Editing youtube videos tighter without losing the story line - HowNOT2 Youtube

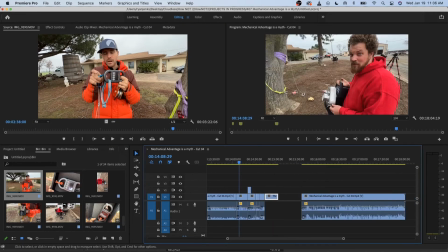3974s
Oh, I think it's because I skipped it all.
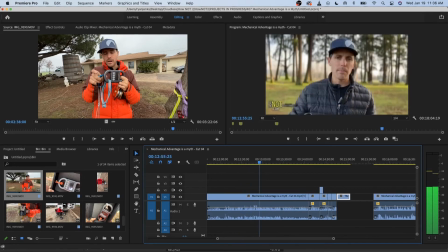3982s So it's me pulling. And I put the line scale 3 in a protected case, so if it does go flying, I will break yet again more line scales. And our test that we're trying to break is a 16 kilodigit flaming carabiner from Amazon.
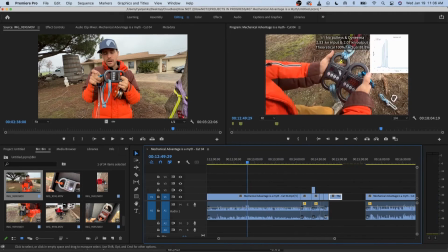3994s It is some of the percent. Either way, you'll see the end of this video.
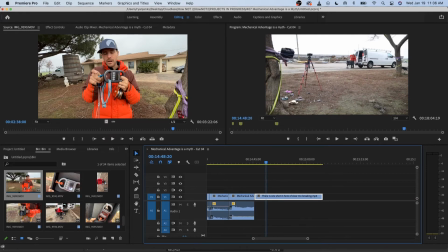3999s
It's all the same patterns. Let's just do the brake test itself. Boom, and your brain absorbs it just long enough for that to happen.
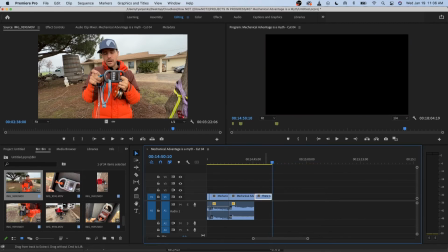4012s
And I'd say we could cut it there. And what I do is I copy, paste, paste, and then I go backwards on this one. Speed duration, reverse speed. Let's just see what that looks like.
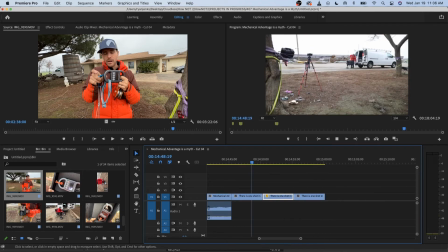4029s
Boom. And your brain's trying to figure out what's going on. Boom. So what I'm going to do is, because we already know the scene, we already know the setup. 1, 2, actually, I take this distance here, and I go like that, and that's how much I cut off.
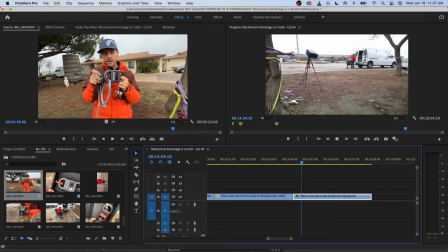4049s
I used to count frames. Boom. Boom. So it's like even. And what I might do is, for funsies,
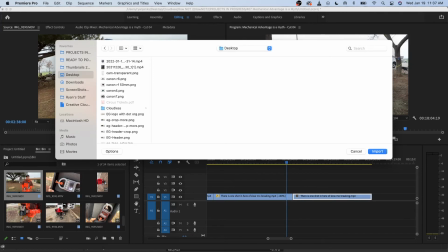4062s
is I might do desktop, cloudless, HowNOT2.
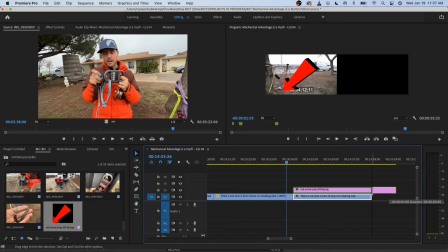4071s
Might add the arrow to this last clip, and then people can see my
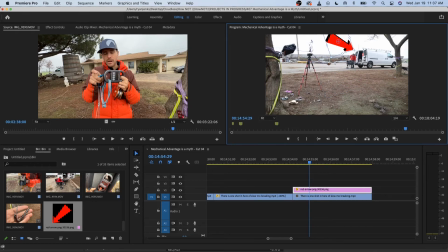4081s
van shaking. Boom. And they're looking at my van now, and they can see that it's moving.
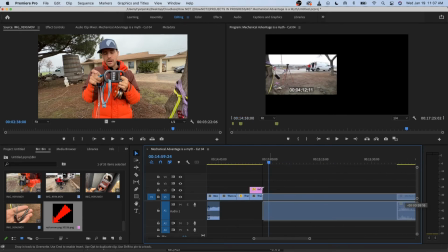4092s
So if we go back to using this clip.
Dude, my whole
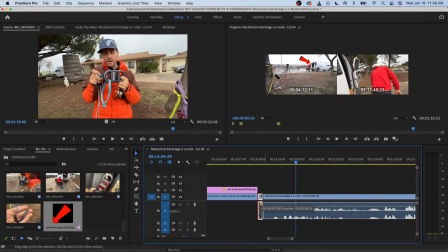4101s van.
Okay, since that is a little awkward. Dude, let's go there.
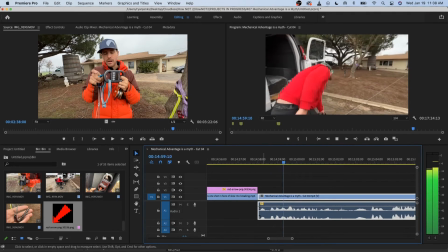4108s Dude, my whole van just shifted.
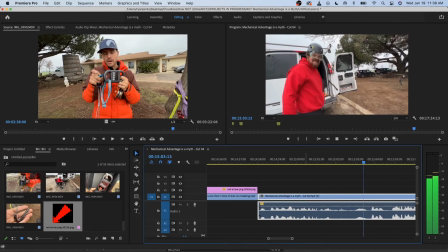We don't even need him laughing. He didn't laugh enough, and then I go, dude, I'm not saying anything, right?
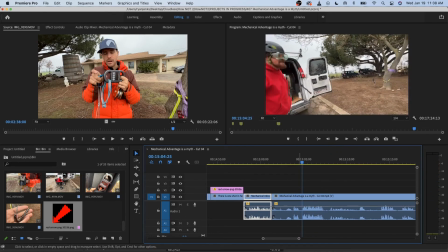4121s What'd you think? Was that as good for you as it was for the thing?
See, like, all of that can be gone, and we can just jump right into the joke.
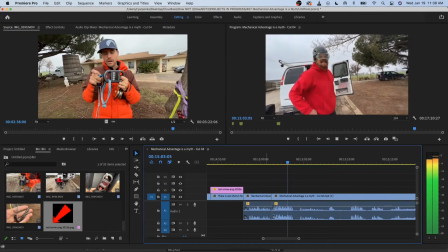4129s Shifted. Was that as good for you as it was for the tree? It's still shaking.
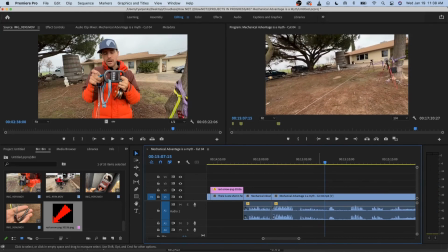4137s So Bobby's confirming the...
So we'll just end it what he said.
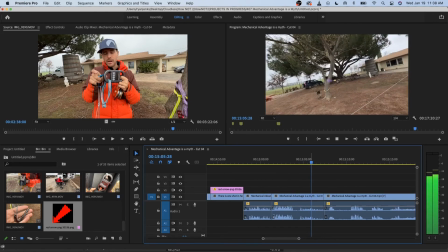4144s It's still shaking. Still shaking.
And then Bobby, because he's so quiet, has to be...
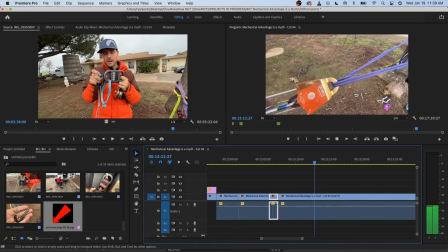4154s Well, this caught. That's nice. Yeah. There's still some force on this.
We don't care. We don't care. We don't care.
Where is it?
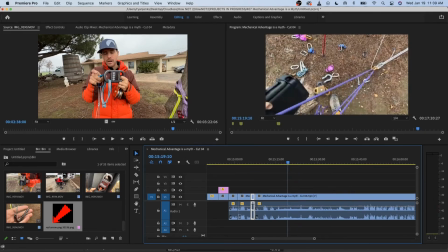4165s
We don't care. There we go.
Where is it? Where is it?
That's the storyline. Where is the carabiner, right? That's what we want to know.
Where is it?
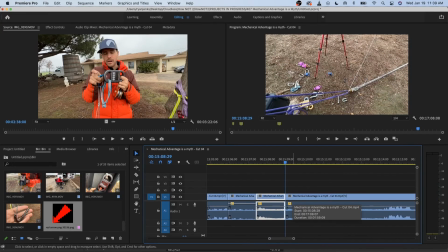4181s Is it?
Let's see here. You're trying to tell a story, right?
It's clearly not on here.
So that's the story.
Where is it? Where is it?
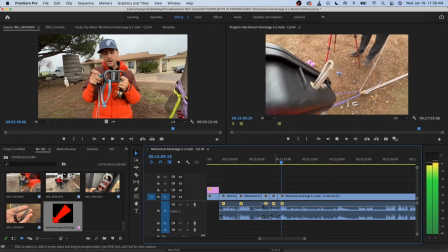4197s It's clearly not on here.
The thing about taking stuff outside the lab is So the thing about, you gotta like cut out Bobby's ums, right? the thing about taking stuff
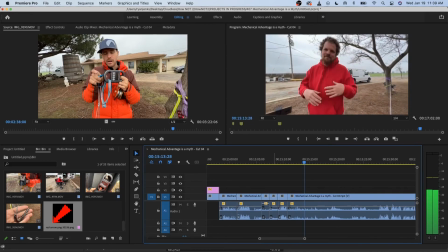4212s downside of the lab is you've got a much bigger area to find stuff. That's a fun thought.